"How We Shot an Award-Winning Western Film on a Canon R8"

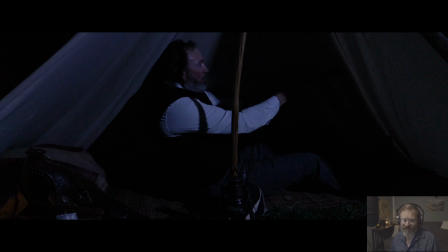(24:40)
Chase is all sweaty there, getting up out of his tent. He has no idea what's going on. He just had a nightmare. Thunder woke him up. He's clutching his pistol, and he's about to get a rude awakening.
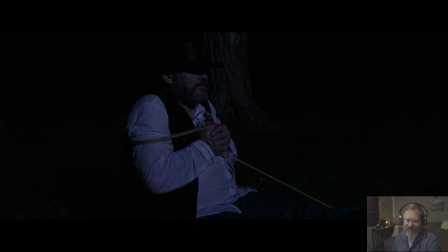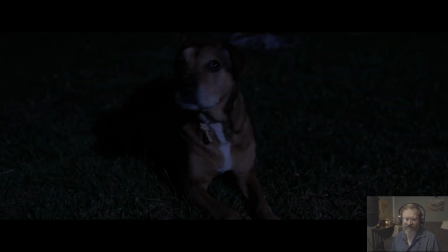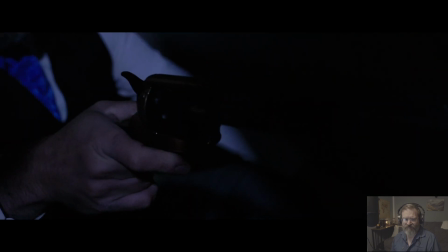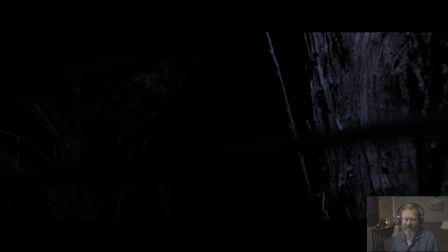So this is meant to kind of have that horror vibe. We didn't really want to show the monster. We're going by that kind of Jaws mantra. Don't show the monster. Just hint that it's there. It's a little scarier. And we didn't have a real bear, so we were doing the best we could. But it all really worked out well. RT, who played the trapper, is in a gorilla suit with a bear mask going through the woods. And we just wanted to catch the little nuances of the branches and see a little fur moving through the bushes, and it worked great. But now Chase has heard that growl, and he's running over the meat Chance.
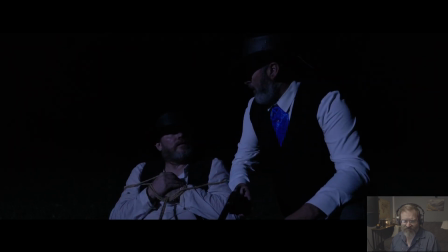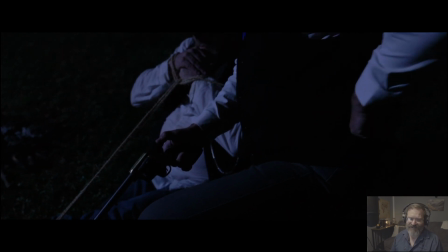(26:08)
He ain't gonna let him get eaten alive, so here we go.
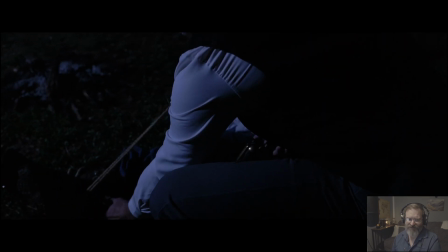(26:16)
Chance knows what's up.
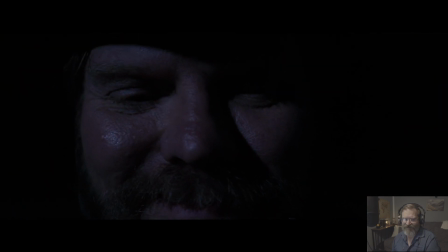(26:21)
So he thinks he put his knife in the sheath, but he dropped it. And Chance knows it.
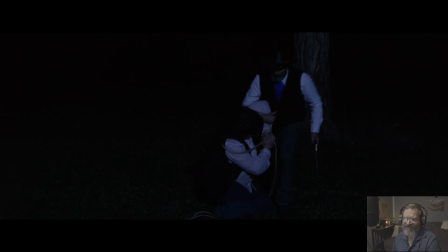(26:26)
Look at that look. These guys were great actors.
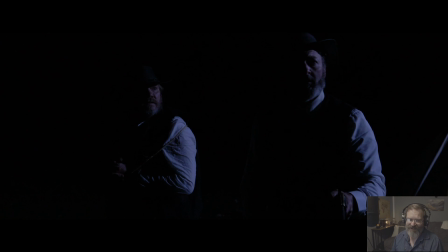(26:35)
So this is probably my favorite shot. I love the lighting. How you can just see one eye, half their face. It's really dramatic. The Canon R8 handled it really well. And I just love the looks these guys are giving. Chase is kind of, he's still waking up. What's going on?
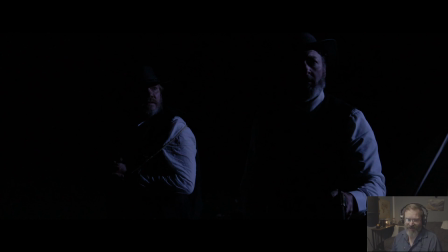(26:53)
Chance, he's been listening to this creature for a bit now, and he's looking at Chase like, you're nuts.
Something's out there. It's big. What are you doing? Watch.
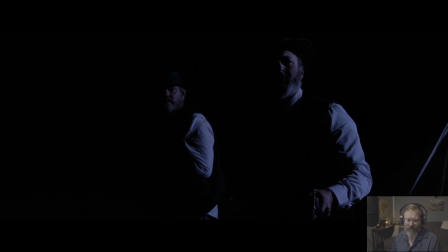Bear!
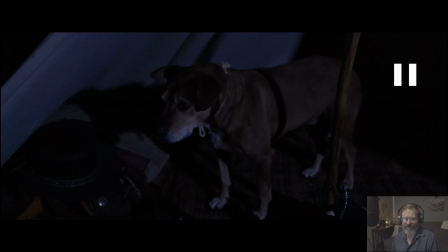(27:13) Where's the damn dog?
So Diva, who played Honey, both of them are terrified of thunder. So she's cowered in the tent. But at the same time, when the bear makes its move, she ain't going to let nothing happen to her master. This is our CGI bear. Daryl made the CGI bear. Looks pretty good. We kept it dark because we're not professionals at CGI. I did all the CGI gunshots. First time doing it. Got my assets from SoundCrate, the free version.
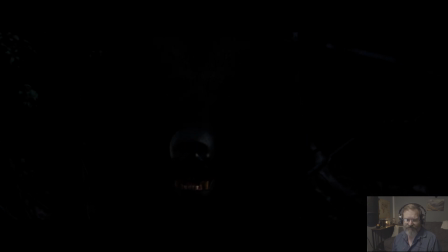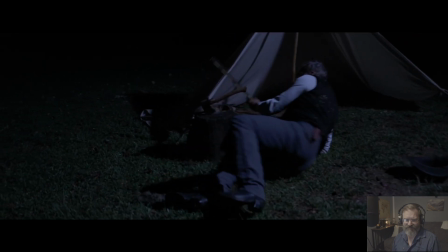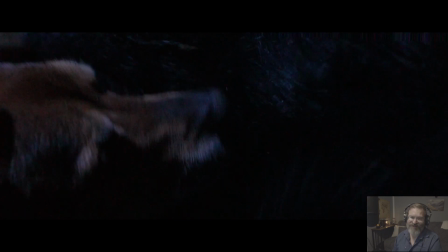(28:02)
So the bear fight scene. Don't think we did nothing wrong to our dog. We love this dog. This is Diva playing with RT in the costume, and I'm just getting him real close with my camera, shaking it, just catching that fur.
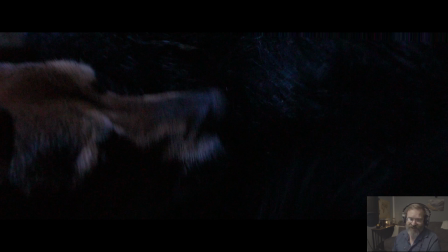(28:15)
And for this particular shot right here, this is the costume laying on the ground with a bowl of Diva's food under it. So she's trying to get to her food, and that's all the clawing and biting. And then in post, I flipped it sideways so it looks like she's coming into the side of the bear. And it all came together pretty good.